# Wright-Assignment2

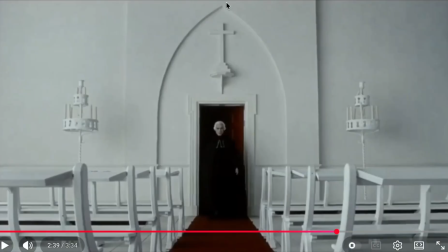(4:09)
There's this pointed arch, and pointed shapes are meant to be more evil as well.
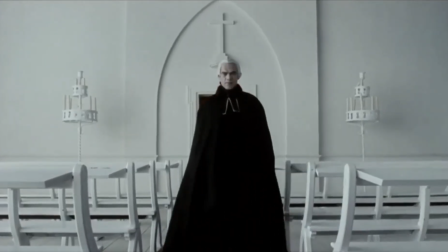(4:16)
We're seeing him from this very low angle, looking up at him, so he's more powerful than us.
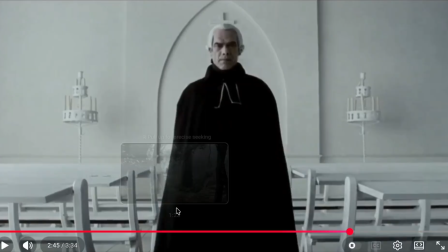(4:23)
The cross is right behind him. He's wearing all black. We can't see his hands, we don't know his intentions. There's a split lighting, and the music is even kind of eerie because it's the organ in the church.
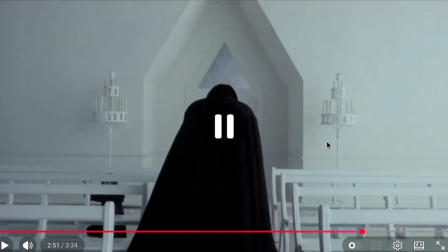(4:37)
It just sounds very deep and dark. And there's also more of these triangular shapes that he's walking straight into. And we see Ichabod Crane over here. He's afraid of his dad, and he's looking between the seats like a prisoner stuck in his situation.
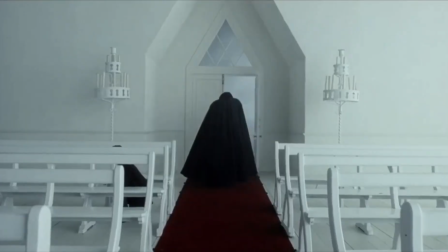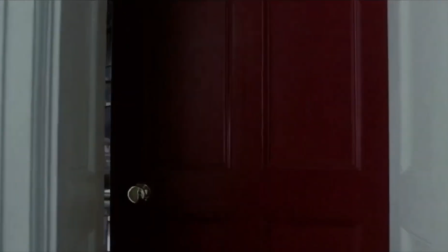(5:00)
And walking through this red door, we find this very chaotic, dark scene.
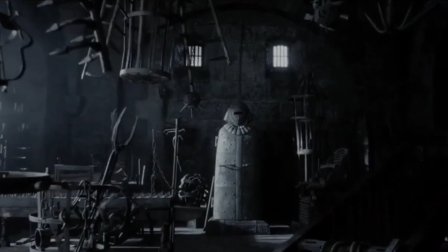(5:05)
So the mood is very eerie as well. There's hardly any color, it's just black, white, and gray. The lighting is very dim, just coming from the side here, hitting this figure that we're supposed to look at. Sound, it's very quiet before it gets more loud again.
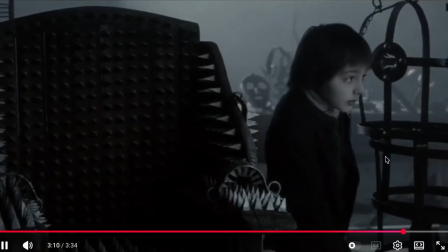(5:22)
And yeah, it's a very scary setting for a child to be in around these medieval devices.
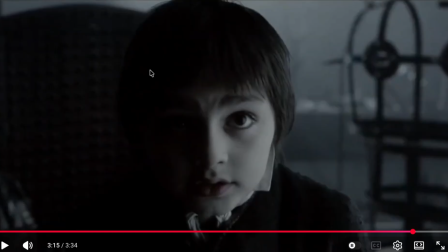(5:30)
And I really like the lighting on his face here because it seems to represent like the dark side of his father and like the light side of his mother.
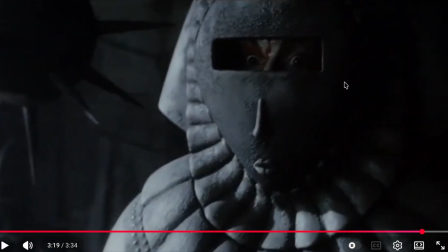(5:39)
And then now his mother has like this frame within a frame around her eyes, showing that she's stuck in this situation.
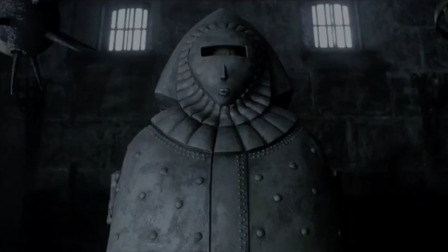(5:47)
And the music is getting loud again. And now the prominent colors are red, black, and white.